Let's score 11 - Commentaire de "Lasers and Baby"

Bonjour, vous êtes quelques-uns à avoir émis l'idée, le souhait d'avoir un petit commentaire de ma part sur ma composition que j'ai appelée Lasers and Baby, une grosse composition de 11 minutes, techniquement assez aboutie d'un point de vue orchestral, en tout cas c'était l'exercice de style que je me suis imposé, du coup je me lance dans ce petit commentaire, c'est parti ! Petite précision sur le contexte, à la base j'ai été influencé par la sortie de l'épisode 8 de Star Wars qui nous offrait encore une fois une majestueuse musique d'introduction avec une bonne scène d'introduction qui était assez riche, une mise en bouche directe dans l'action et puis également de l'émotion. Après celle de l'épisode 3, la musique d'intro de l'épisode 1, même celle de l'épisode 6, ça donne envie de composer en fait. Et du coup je me suis dit, ah j'aimerais bien essayer de voir si je peux faire une sorte de musique d'introduction d'un Star Wars fictif et donc j'ai commencé, c'était à peu près en 2017 je crois que j'ai commencé à écrire cette musique là alors comment faire ça j'avais pas l'intention de prendre un Star Wars qui existait déjà et de recomposer dessus, enfin la musique des Star Wars existe déjà, donc je me suis dit on va y se trouver un film, une scène de film que je pourrais mettre en musique pourquoi pas le Star Trek de J.J. Abrams, le premier, celui de 2009, qui en plus commence dans l'espace qui pourrait être un Star Wars si on change les vaisseaux, les personnages Donc j'ai choisi cette scène là qui durait une dizaine de minutes Et la première étape ça a été de trouver les points de synchro Je vous montre
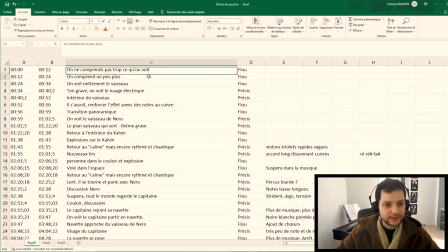ça tout de suite J'ai noté les time codes des événements que je souhaitais souligner par la musique Et puis
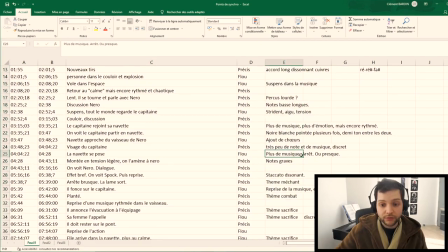ici quelques petites idées d'intention que j'avais en écrivant les points de synchro en regardant la scène Je me suis parfois fié, parfois non J'ai des idées de thèmes qui reviennent Donc là je vais en parler des thèmes Parce qu'il y a 3 light motifs récurrents
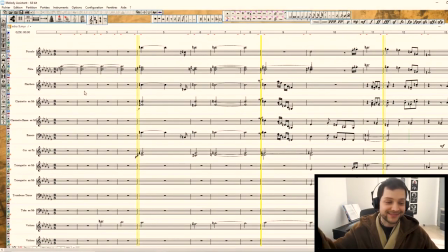étape de la composition et ensuite eh bien on se retrouve sur Melody Assistant un des seuls mecs au monde qui doit utiliser ce logiciel je crois bien première chose si quand même que j'ai à dire c'est le début le début il commence là dessus
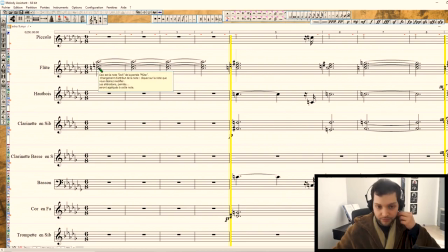pourquoi il commence par trois flûtes qui jouent un do
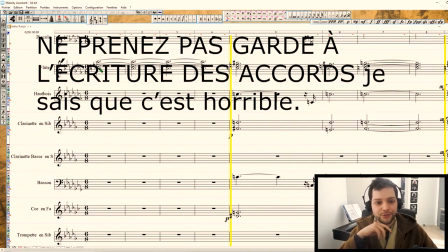augmenté mon idée c'était une intro de Star Wars et donc je voulais lier ma musique avec la fin de du thème d'ouverture
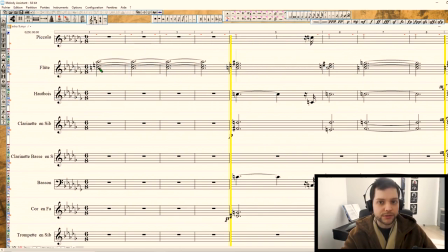le main theme de Star Wars pour ça j'ai dû commencer comme le morceau se finissait et c'est un accord de do augmenté aux flûtes et puis après avec un fondu enchaîné ça passe quand même donc ça c'était le point de départ et puis après on essaie de faire des trucs
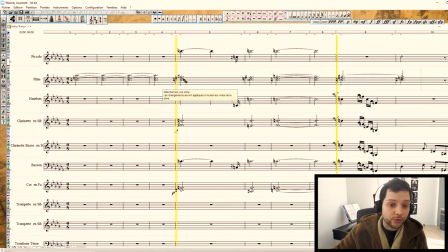voilà des accords un peu à la williams notamment des accords très parallèles entre eux je pense à ça normalement c'est parallèle faut
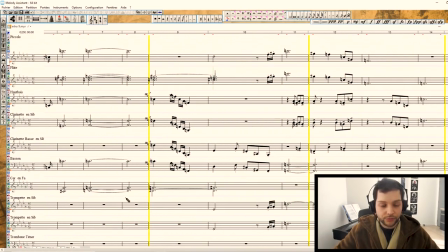pas hésiter à sortir de la gamme avec williams de toute façon donc j'ai essayé de faire ça et ce qui est bien avec ce procédé c'est que ça nous permet ici de teinter un peu la musique de mystère ce qui est pas mal pour l'intro, d'ailleurs le dos augmenté au début c'est clairement mystérieux en fait on sait pas sur quel pied danser,
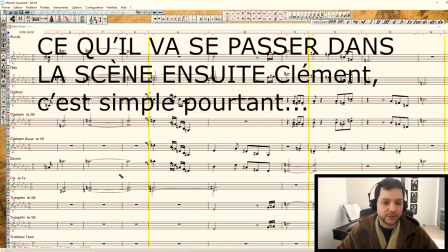on sait pas comment ce qui va se passer dans la scène à suite je vais peut-être faire écouter la musique et puis
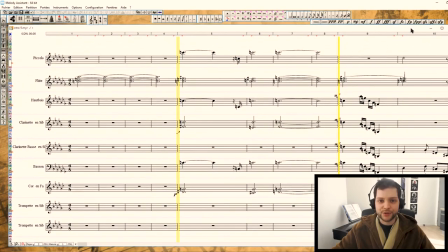la commenter quand j'ai envie de commenter, vous avez évidemment ici la version mélodie assistante et pas la vraie version ça peut être un petit bonus pour vous qui regardez
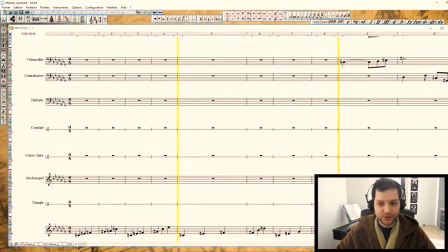cette vidéo, comme ça vous verrez un petit peu sur quoi j'ai travaillé pendant plusieurs années et oui !
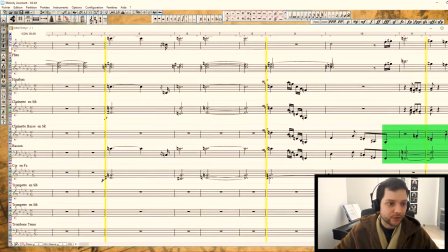Alors on pourra pas avoir tout l'orchestre en même temps, je vais essayer de regarder le principal mais les bois sont quand même assez actifs,
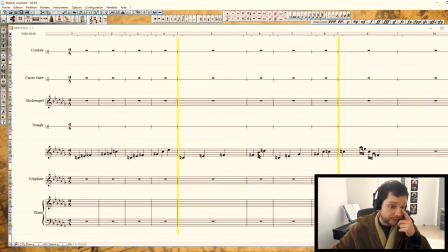les cuivres évidemment et les cordes aussi donc voilà, je vais peut-être un petit peu moins montrer les percussions, sauf quand il y en a besoin, alors ça commence comme ça